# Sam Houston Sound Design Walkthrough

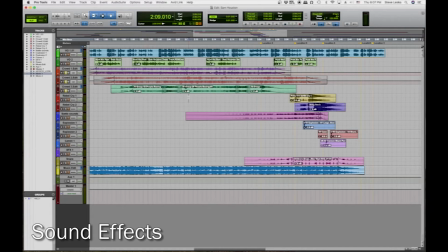Then you can see here, I did something very similar, even angrier, and I'll add in the voiceover here.
To avert this calamity, I shall make no endeavor to maintain my authority as chief executive of this state, except by the peaceful exercise of my functions.
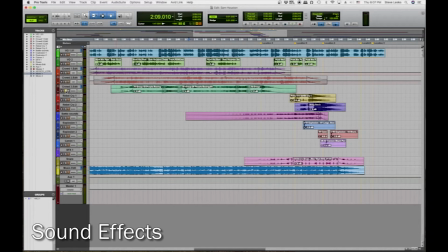So you have some good boos in there and just overall growing intensity in the crowd's size and their anger.
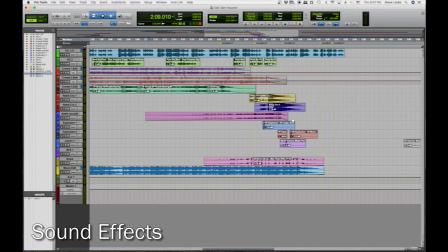The other things that I had put in terms of sound
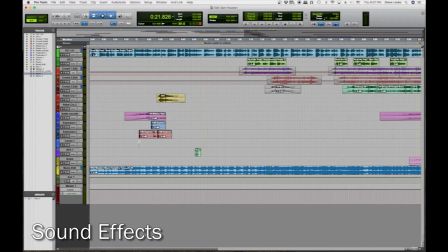effects is when he's talking about the different battles that he was a part of. So you've got some nice battle sounds here. I'll play them for you.
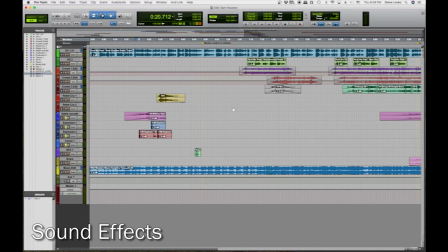The tricky part here was just making sure that it helped drive home the point in the narration, but also that it didn't overtake any of the dialogue.
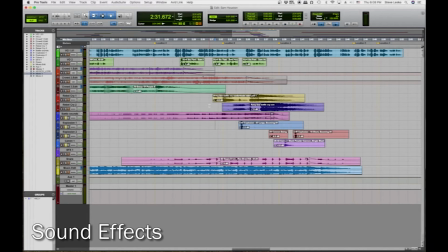And then finally, this is when basically all hell is breaking loose, and it's right before the Civil War is about to start. And I actually found some recordings online of authentic Confederate rebel yells. And so they're the little yips that you hear in this recording, but I loved throwing them in.
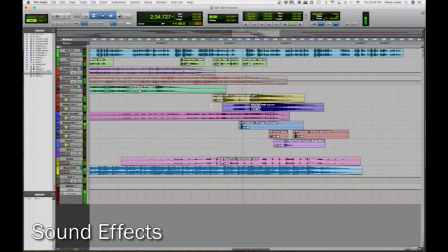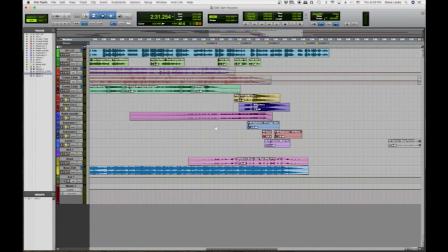Right there at the end. Those were the rebel yells. So the last thing I did was actually separate part of the narration,
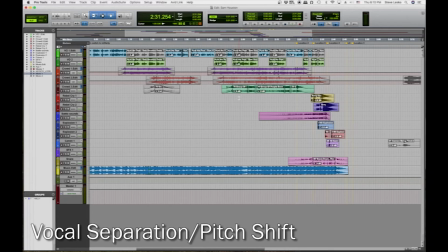because the narrator did that classic thing where he's talking about the character, but then he also becomes the character, like he's reading from a letter or a diary entry. But it wasn't quite working for me because I thought it was just too similar. There needed to be some more separation.
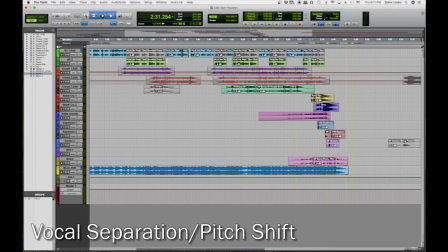I tried to make the character appear more in the scene to the listener, and I did that by lowering his volume a little bit, adding some ambient reverb. I actually down-pitched it a full step just to help him separate from his own voice just a little bit. So that's what you see here on the green track here.
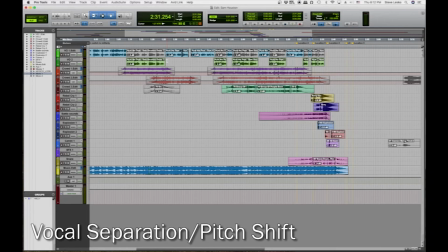In addition to making it a clearer split, I think it actually helps make the character of Sam Houston even more epic and larger than life. So here's an example of that.
Houston declared, "If Mr. Lincoln be elected, we have no excuse for dissolving the Union."
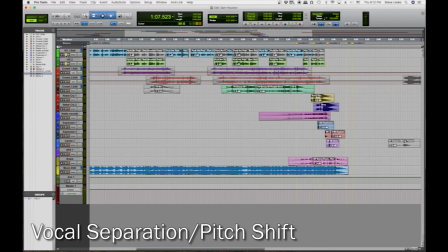And I get that probably does sound a little funny out of context, but with all the other stuff going on in the background and with the music bed, here is the final version.
Houston declared, "If Mr. Lincoln be elected, we have no excuse for dissolving the Union."
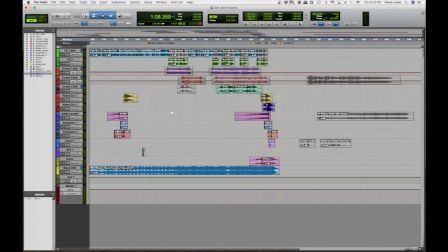So in a nutshell, that's pretty much it for this sound design. It's really nice when you don't have that much actual cleanup to have to do. All I did with this guy again was I gave him some compression, put some polish on his voice with some minor processing, took out some plosives and some high-end hiss from the room noise,
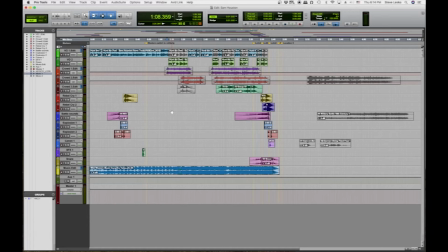and then threw in some gunshots, battle sounds, a little bit of Confederate rebel cries, and then a killer music bed. And now you've got one awesome story about the Lone Star State's founding father, Sam Houston.
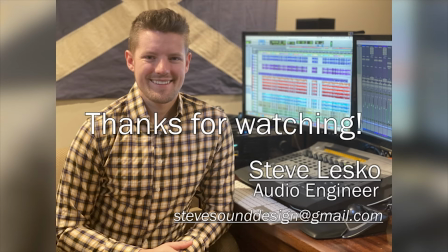Thanks for watching this walkthrough video of my process of building a sound design. I hope you enjoyed it, and without further ado, here is the finished product.
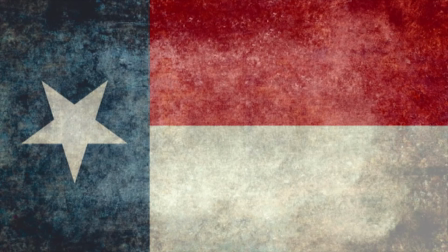the hero of San Jacinto Falls.
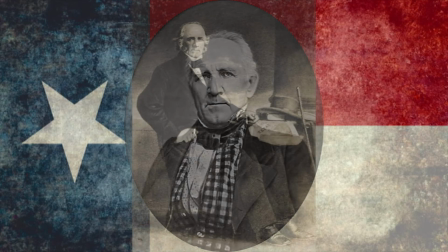If any man can claim the right to hold the title of the founding father of Texas, it must surely be Sam Houston.
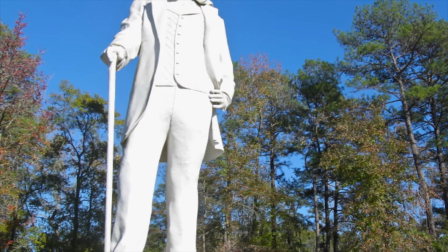Revered as the Lone Star's version of Washington, Houston's name is exalted above all others, and for ample reason.
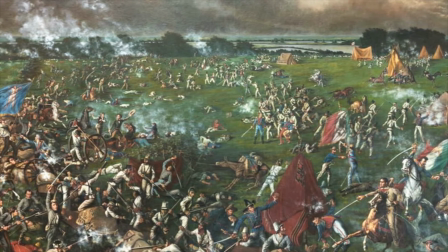As general commanding the infant Texan army against the Mexican forces of General Antonio Lopez de Santa Anna,
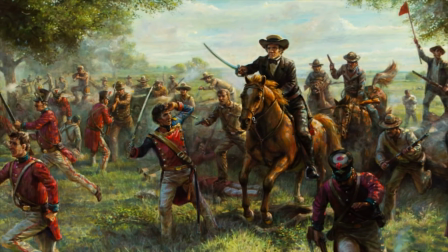Houston won a decisive victory at San Jacinto Creek late in April 1836,
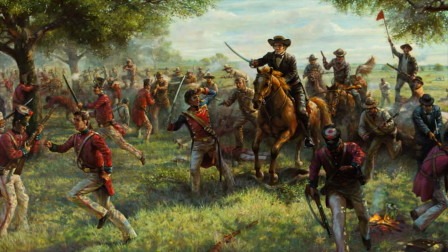securing Texas's independence from a defeated Santa Anna.
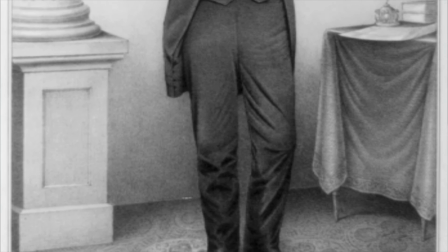Twice elected president of the Lone Star Republic, he remains the only leader of a sovereign nation to serve in the U.S.
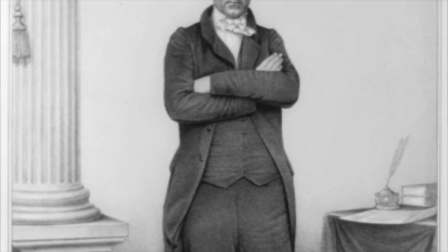Congress as senator for the state he once ruled.